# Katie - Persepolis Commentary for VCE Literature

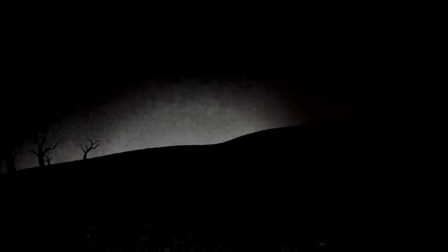0:12 The use of backlighting and silhouette in Persepolis is, interestingly,
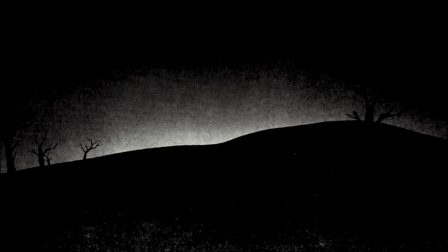0:17 used mostly when the war is referenced, perhaps isolating Marjane's own story by depersonalising what happens beyond her.
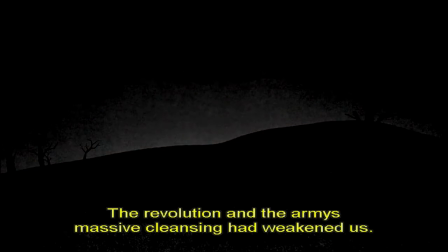0:24 It also conjures up a more apocalyptic feel not present in the novel.
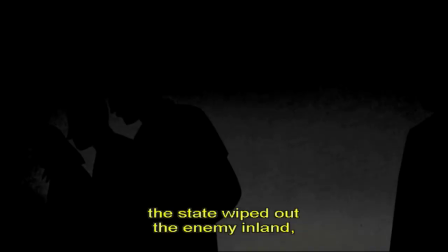0:29 The silhouette may also be indicative of the regime and the rest of the world's point of view.
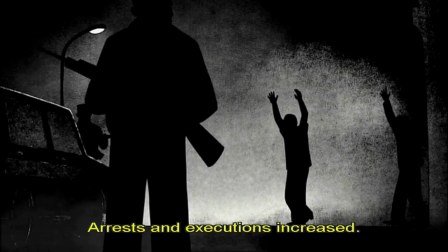0:34 We see only faceless figures killing and dying, either in opposition to or in service of the regime.
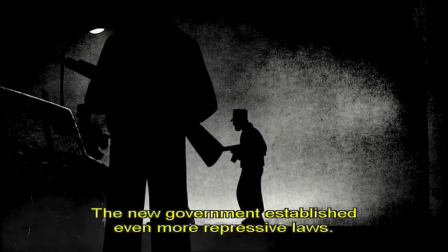0:41 It also conveys the fear and suspicion of the time.
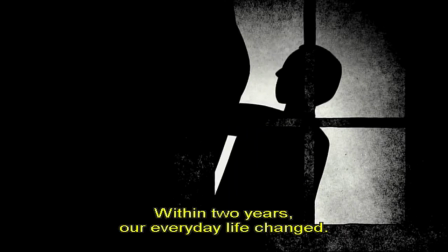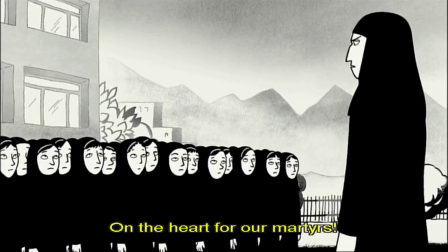0:52 The megaphone featured in this scene is a rather aggressive symbol. It looks like a two-headed axe and, far above everyone else,
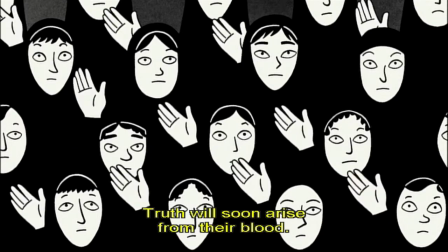1:00 calls out the proclamations of the regime, conveying the implicit threat of violence to those who oppose.
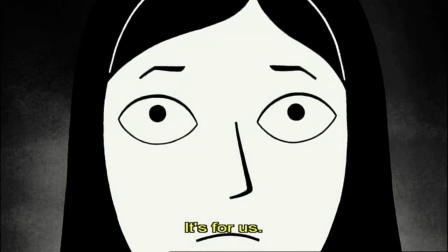1:07 This close-up shows us a serious private machine in the face of the current social and political repression, as opposed to the public Marjane, who we see making a mockery of the regime's values and imposed self-flagellation.
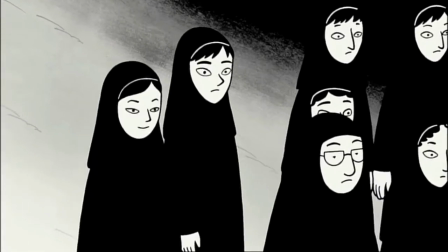1:21 These two surveillance-type shots are another indicator of the political state, making it seem as if Marjane is being watched.
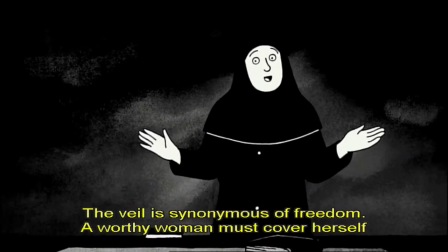1:28 The mise-en-scene of the classroom is full of indexical signs.
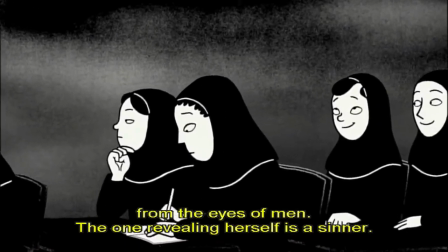1:32 We see a blank chalkboard and a closed book as the only non-essential items, whilst the teacher espouses the regime's policies as knowledge,
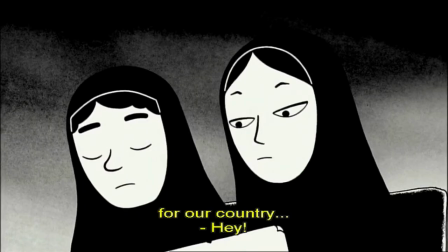1:40 all indicators of the repression of knowledge. Despite its animation, Persepolis possesses cultural verisimilitude in its characters and scenes,
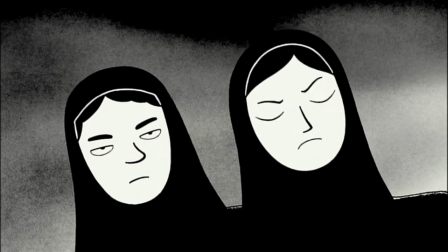1:49 as seen here with the girls discussing music, which makes it all the more compelling.
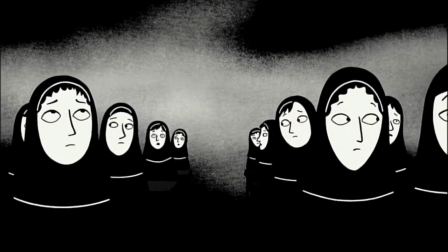1:53 The succession of brief shots and panning here indicate the impending chaos of bombs, and silhouettes provide a story beyond margin. The black fade at the end tells the audience they have moved forward through time.
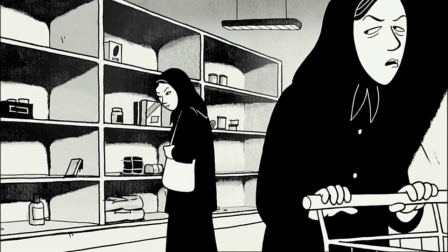2:08 The mise-en-scene of the supermarket, with its paleness and desolate shelves, is immediately communicative of the grim and difficult times,
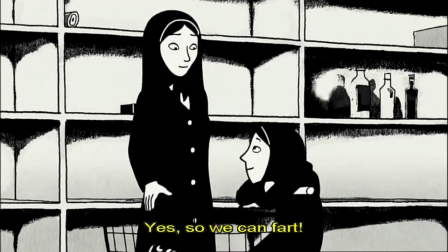2:15 especially when we see the cobwebs lining the corners, which is a conventional symbol of decay.
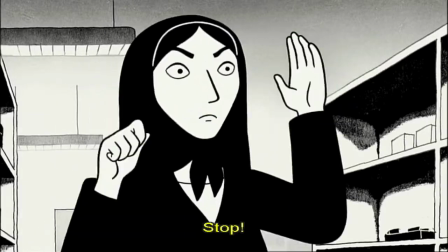2:20 In the novel, this scene was quite different, featuring the two women initially discussing the influx of southern whores who were stealing all the food and men,
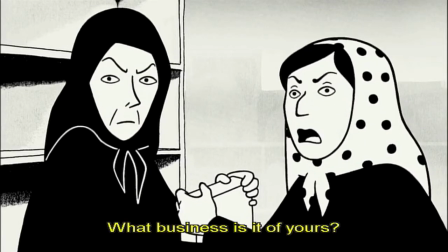2:28 which created a more complex political state within the civilian population, whereas here we have a simplified scene of people fighting over food.
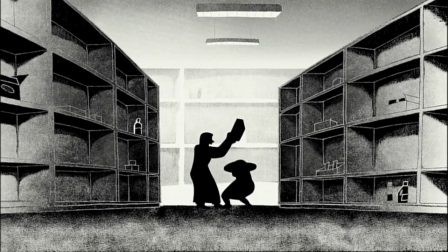2:35 Yet again, when something occurs that is beyond Margin's own story, we see silhouettes.
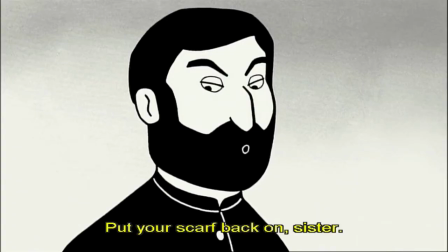2:41 Here, the camera angle clearly places the threatening man in a position of dominance as he confronts Marchane's mother,
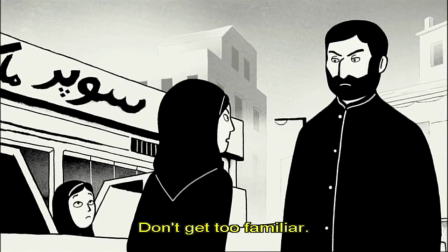2:47 who was smaller than him and made to look so, reflecting her general powerlessness.
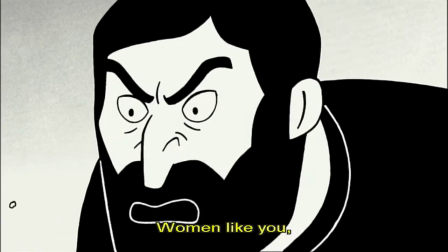2:53 Close-ups are generally used to convey characters' true feelings, and here we see all the men's rage, as well as the women's fear and shock.
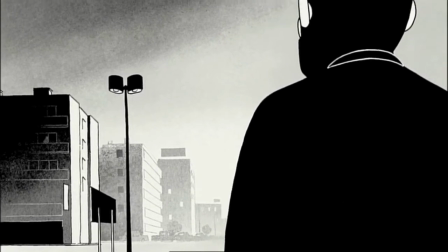3:03 This oppressive shot of the man as the car moves away, becoming part of the city pressing and around them,
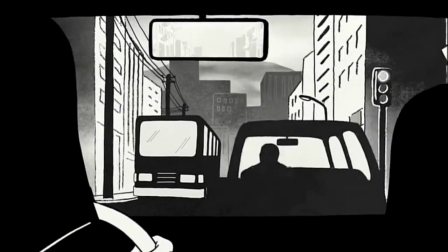3:08 serves as the final echoes of the recent confrontation in the minds of both Marjane and her mother.
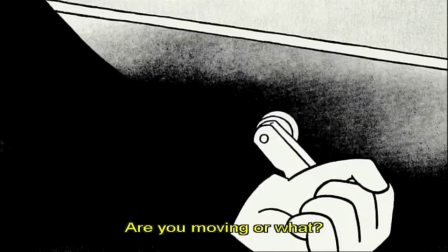3:16 Significantly, the black tone of this scene is much more prevalent than what is usually seen in Persepolis, aside from night shots, perhaps is another indicator of mood. Yet again we fade to black to denote the passage of time.
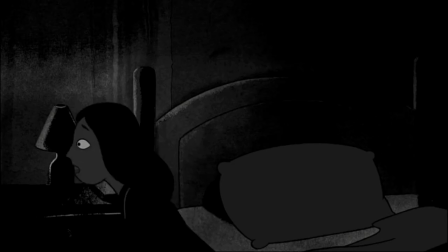3:32 This sequence is comprised of jump cuts which further the air of suspense by flicking from Marjane to what Marjane is seeing.
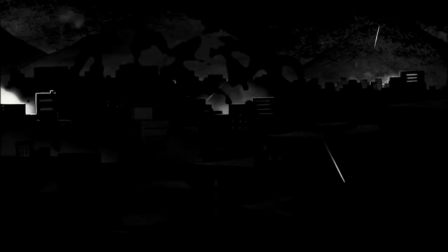3:38 The gradual pan across the cityscape encompasses the extent of the bomb chaos.
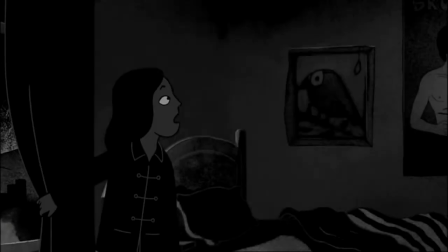3:44 To further emphasise the fear prevalent in the situation,
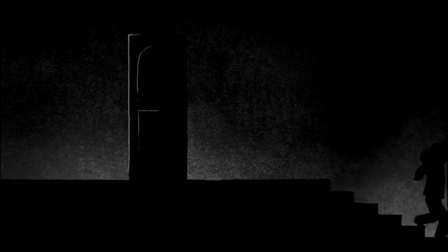3:48 diegetic sound is all that's used as Marjane and her family flee to the cellar, becoming silhouettes as they go.
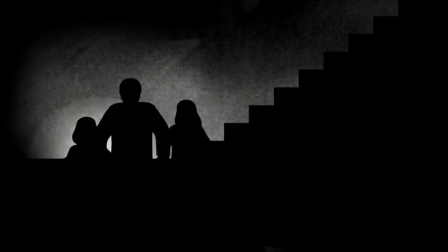3:54 The sound used makes the scene seem more raw, despite the theatrical almost puppet-like imagery.
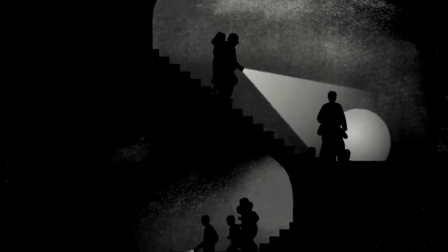3:59 The use of silhouette is again apparent and given its violent context as additional ominous overtones to the sequence.
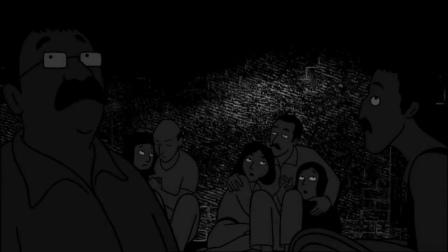4:06 The downward tracking provides a seamless transition between the stairs and the cellar and when combined with the black fade dew pushes the viewer forwards within the narrative.
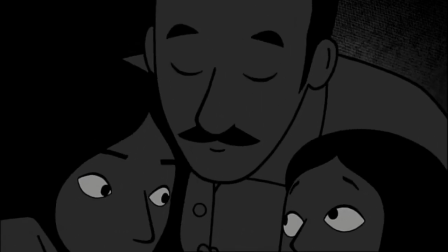4:15 In this triple close-up the bonds between Ma Zhen and her family are both made apparent and affirmed.